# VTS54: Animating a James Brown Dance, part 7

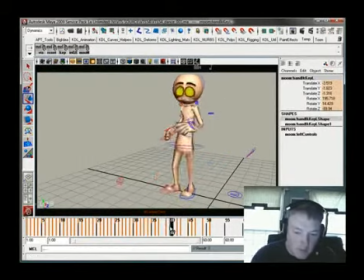So it snaps up a bit. I mean, not a ton, but I want it to give it a little bit of life right there, so it doesn't just go linearly up. And then when he goes back here too, it's just going straight back. So I want to give it just a little bit of an arc under.
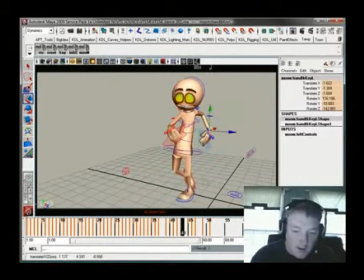And then as it swings back, kind of kick it back up. I want to make a nice clean arc like that when it swings back a little bit. Not a deep arc, just a shallow one. Down, up and back, and then up and back still.
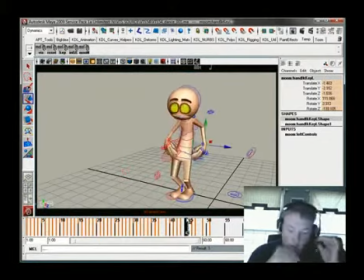Alright, and then when he when he comes down here again, it's just a straight linear, so I'm going to give this just a little bit more zip as well.
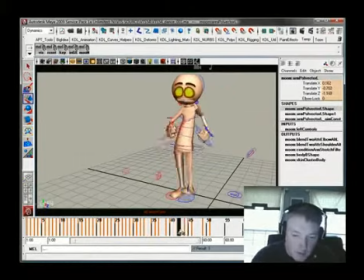We can probably drop this in, kick it out right there. And maybe right here is a good place to kind of build this, because what I'm trying to do is creating a narrower shape.
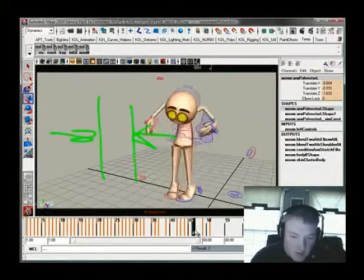As he comes down like this, you bring the elbows in so that when he jumps up they kick out, so you kind of collapse in, creating that contrast to shapes. So he's collapsed in there. We'll probably take this one here and do the same sort of deal with it.
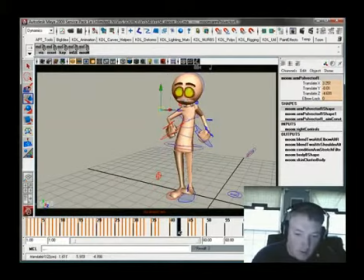Kick it out there some more, give it a little bit more sass. And start to lead it back in and really close it down right here. So then when he goes out, there's a real strong pop right there.
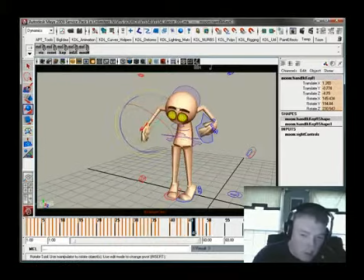You could probably even kick that hand out a little bit more and create a little bit more of an arc like this.
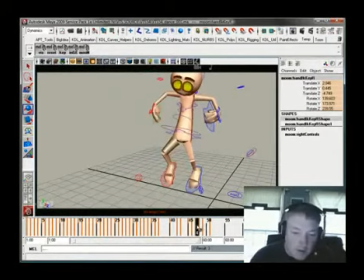And taking a look at the arcs of this again, I want to take a look at this hand where,
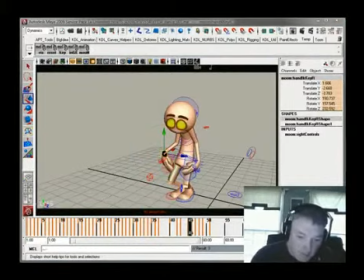well, Carlo, we can see right there, and it comes out real wide right there, and it comes up right here, and it starts to come back down again right there.
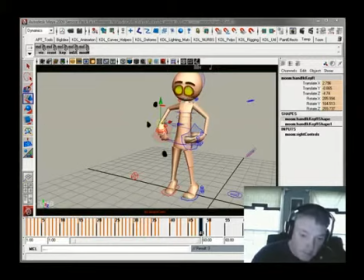Jeez, I can't see that at all. Okay, and then it starts tucking in behind. It kind of does this sort of number, and I don't really like that. I want it to kind of swing around in higher.
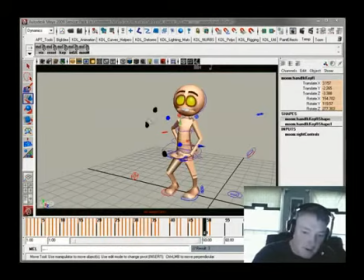So somewhere like this, I'd like to see things work, where it swings in a little bit more like that. So all I have to do is adjust my little arc dots the way I have them.
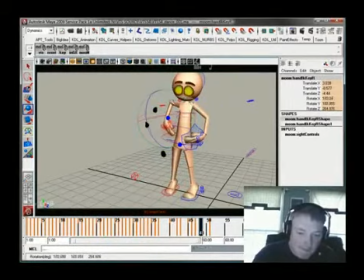It's a lot cleaner that way. Doesn't make as much noise.
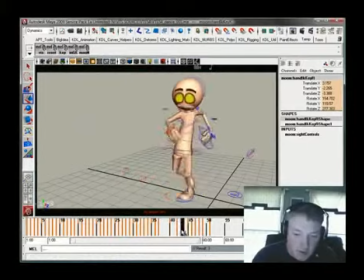And I can do the same thing with the other hand too, where it comes in, as it comes down right here, this guy swings back, nice arc there, then he's coming down. So let me mark this right there, and then coming down right there.
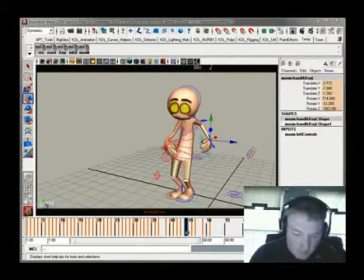I don't know if you guys can see that or not. Can you see this? It's kind of annoyingly bright.
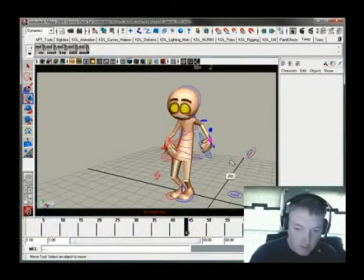Let's do this. That shows up. Okay.
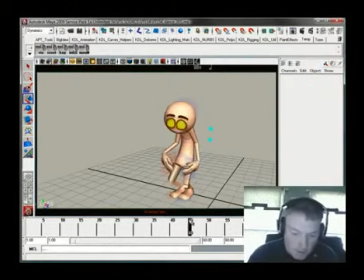Alright, so there is way down here and then shooting way up. So the arc down there is fine, but the kick back up is pretty extreme.
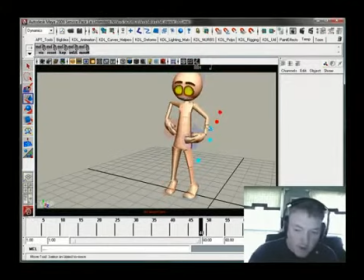And it's not really arcing much, and then it's just jamming back in again on this way down.
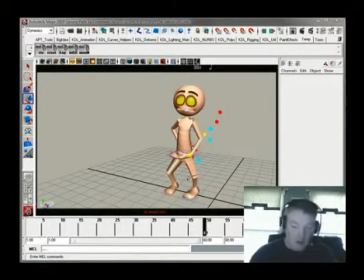So everything going on right here is all constrained. You see it's all constrained in this very narrow area. So it's doing this. Well, sorry.